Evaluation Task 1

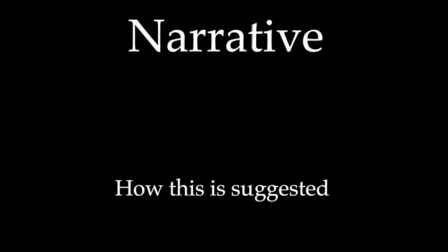0:00 The first act of thriller trailers is mainly used to introduce the characters, the setting, and the narrative.
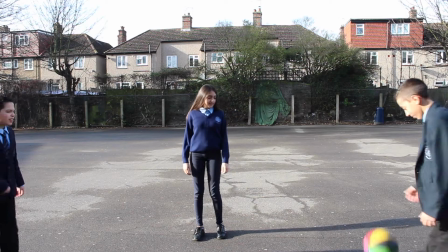0:04 In the first act of our trailer, we introduce the three main characters during their childhood, as it is the events that occurred when they were children that led to the major problems in the future.
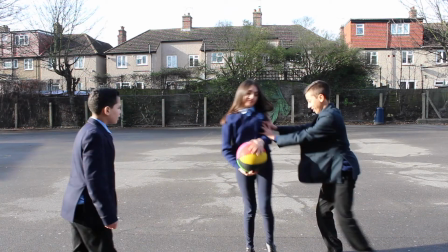0:13 Through the clothing and props used, alongside the setting of the scenes in the first act, the everyday nature of our trailer was expressed,
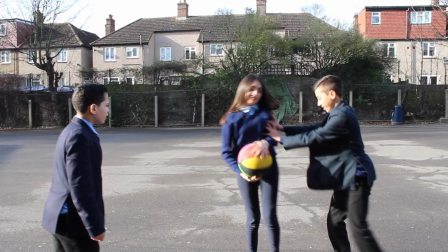0:20 which created a sense of realism, which is important as realism is a very typical convention of thrillers.
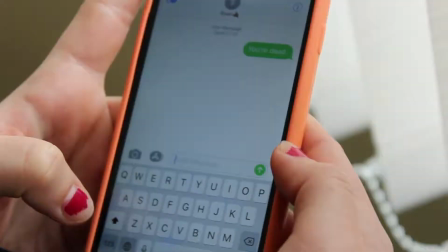0:26 The second act of thriller trailers usually consists of beginning to introduce the problem. In the second act of our trailer, we began giving an insight on the problem slowly emerging.
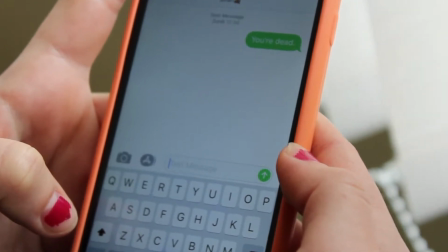0:35 For example, the main character joining the same class as the two boys, or her sending anonymous threats to them, to begin creating suspense amongst the audience. Lastly, the third act of thriller trailers consists of intensifying the major problem to create tension amongst the audience.
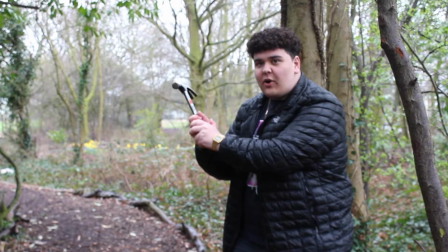0:48 In our third act, we did a sequence of intense montage scenes which show multiple different situations where Jessica is tormenting the
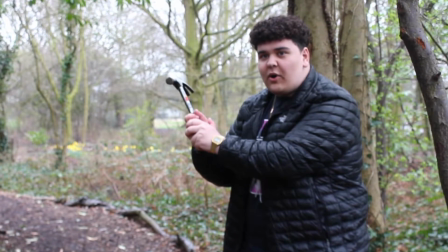0:54 boys to further create tension and to draw the audience's attention without giving away too much information and spoiling the film.
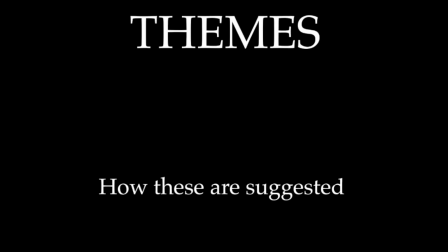1:00 The two main themes of our trailer is revenge and psychological trauma. We wanted psychological trauma to be one of our main themes as we wanted to challenge the audience's mind to see what they would do if they were put in the same situation as our protagonists,
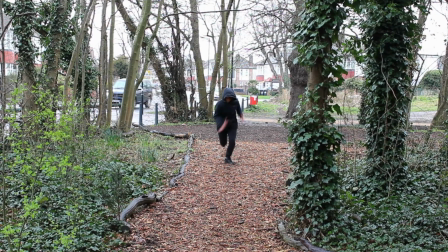1:12 alongside seeing whether or not they can justify all the anger and revenge.
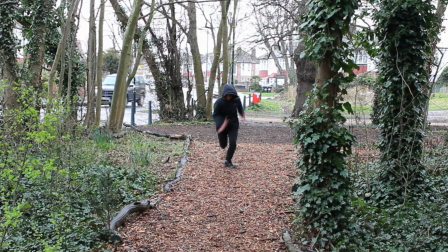1:15 We expressed the theme of psychological trauma through the narrative, mainly stemming from the protagonist's childhood where she was intensely bullied and isolated, which could be said to have caused her to become psychologically traumatized, which drove her to get her revenge.
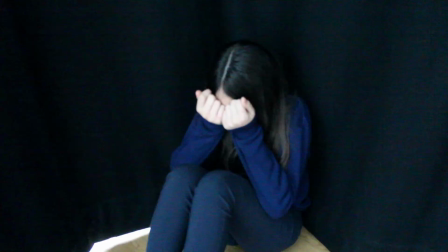1:29 We also wanted revenge to be one of our main themes as we thought it would allow us to create tension and suspense amongst the audience through the torment while creating a sense of realism, as the revenge could be somewhat justified through the protagonist's unpleasant childhood.
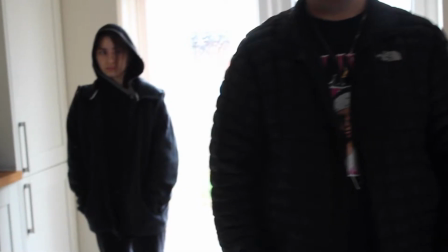1:42 Including realism within our trailer was very important to us as it is a typical convention in thrillers, and so by including it to our thriller, it helped our trailer have more of a thriller feel to it.
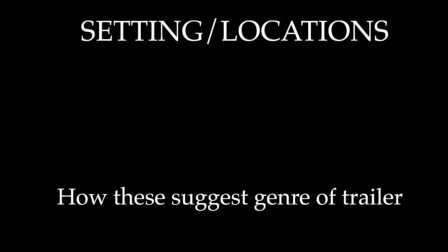1:52 Typically, the settings within a thriller are quite similar as most of them are set within a house, a building, or an everyday environment to create realism.
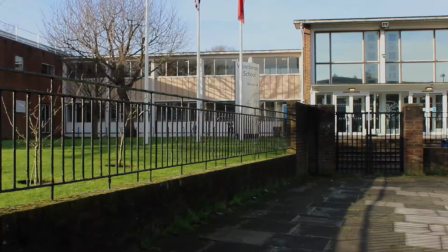1:58 In our trailer, our two most used settings were the school, the house, alongside the area surrounding the house. We chose the school as one of our two main settings for two reasons.
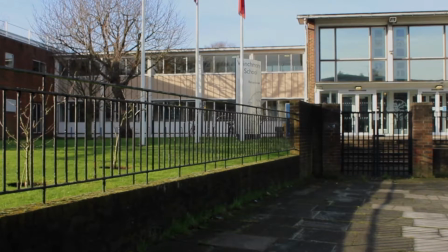2:07 One being that our characters are teenagers, and so we wanted to ensure that the setting corresponds and links effectively to our characters and the general plot of the thriller.
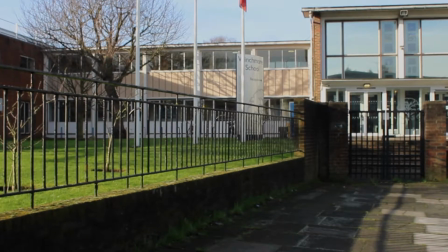2:15 The second reason being that the school would be a nice way to include a sense of irony whilst introducing the problem, as it was the school where the protagonist was mainly bullied as a child,
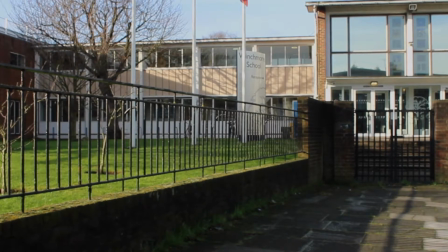2:23 and years later it's the school where she begins her torment by joining the same class as the boys, so she's able to easily observe them.
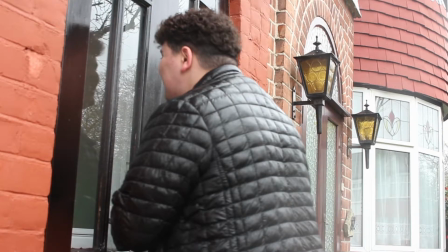2:30 We also wanted the house and the area surrounding it to be another key location within our trailer that
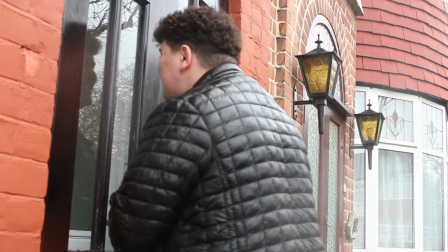2:34 would allow us to get nicer angles and shot types of certain scenes where we wanted to create more suspense.
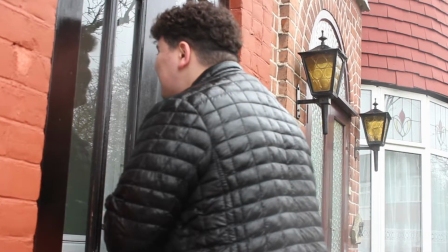2:39 For example, the scene where Jessica is in the house looking at the boys out the window through an over-the-shoulder shot while she sends them an anonymous text.
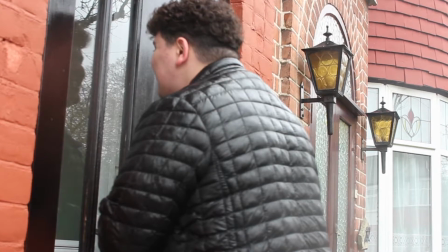2:47 Alongside the fact that houses are typically one of the main locations within a thriller film, so we wanted to ensure that we follow that.
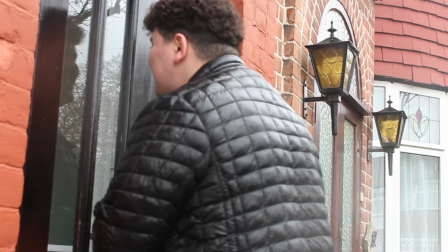2:52 In addition, we wanted to include these two locations within our trailer as it again expressed the everyday nature of our thriller, which created realism throughout it.
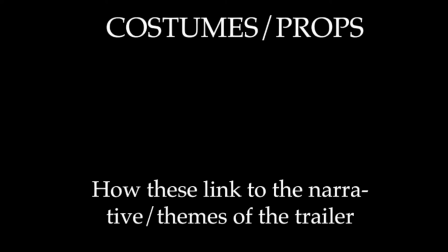3:00 In terms of costumes within our trailer, we wanted to make sure that the clothing our characters wore were very casual and weren't too over-the-top or eye-catching.
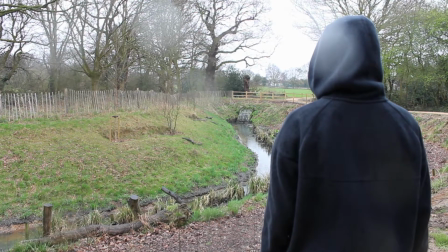3:07 This is because we wanted to make the setting and the narrative to have an everyday feel to it so that the audience can relate and connect with it to an extent whilst creating realism,
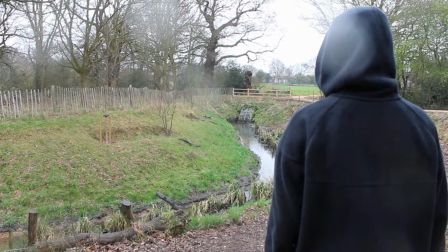3:16 alongside making sure that the audience's main focus would be on the events occurring and the characters' dialogue rather than having their attention be misplaced.
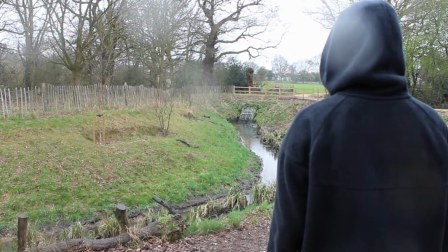3:23 Majority of the props we used were quite basic, such as a phone or photo frame,
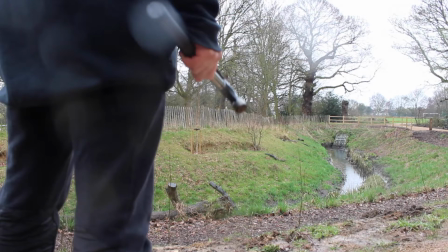3:27 to help tie the narrative together much better by allowing characters to express their actions more effectively.
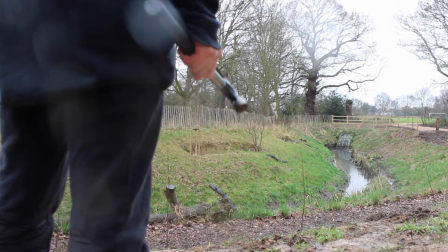3:32 For example, when Jessica used her phone to send the boys an anonymous text threatening them.
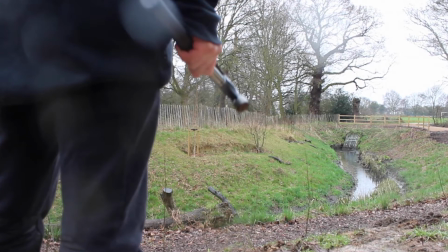3:37 However, we did include a hammer a few times in the trailer as we wanted a specific prop to be very eye-catching whilst Jessica is
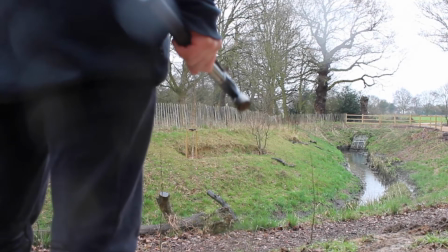3:44 executing her plan of revenge and torment against the boys to further create tension amongst the audience while expressing the trailer's dark narrative.
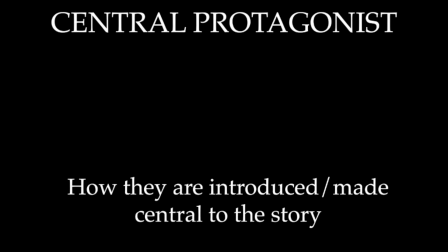3:51 Even though our trailer had three main characters, the central protagonist was Jessica. We wanted to emphasize her importance within the trailer in a way which created a lot of tension and suspense,
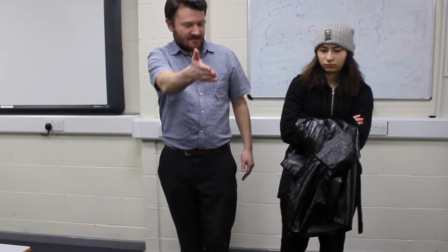4:00 but without placing too much attention on only her for the scenes to become repetitive or boring.
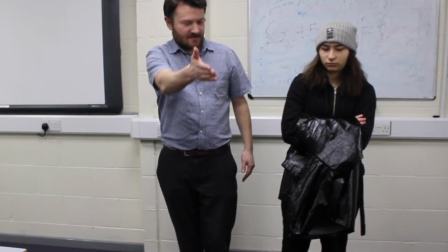4:04 We accomplished this through cinematography and the framing of the shots.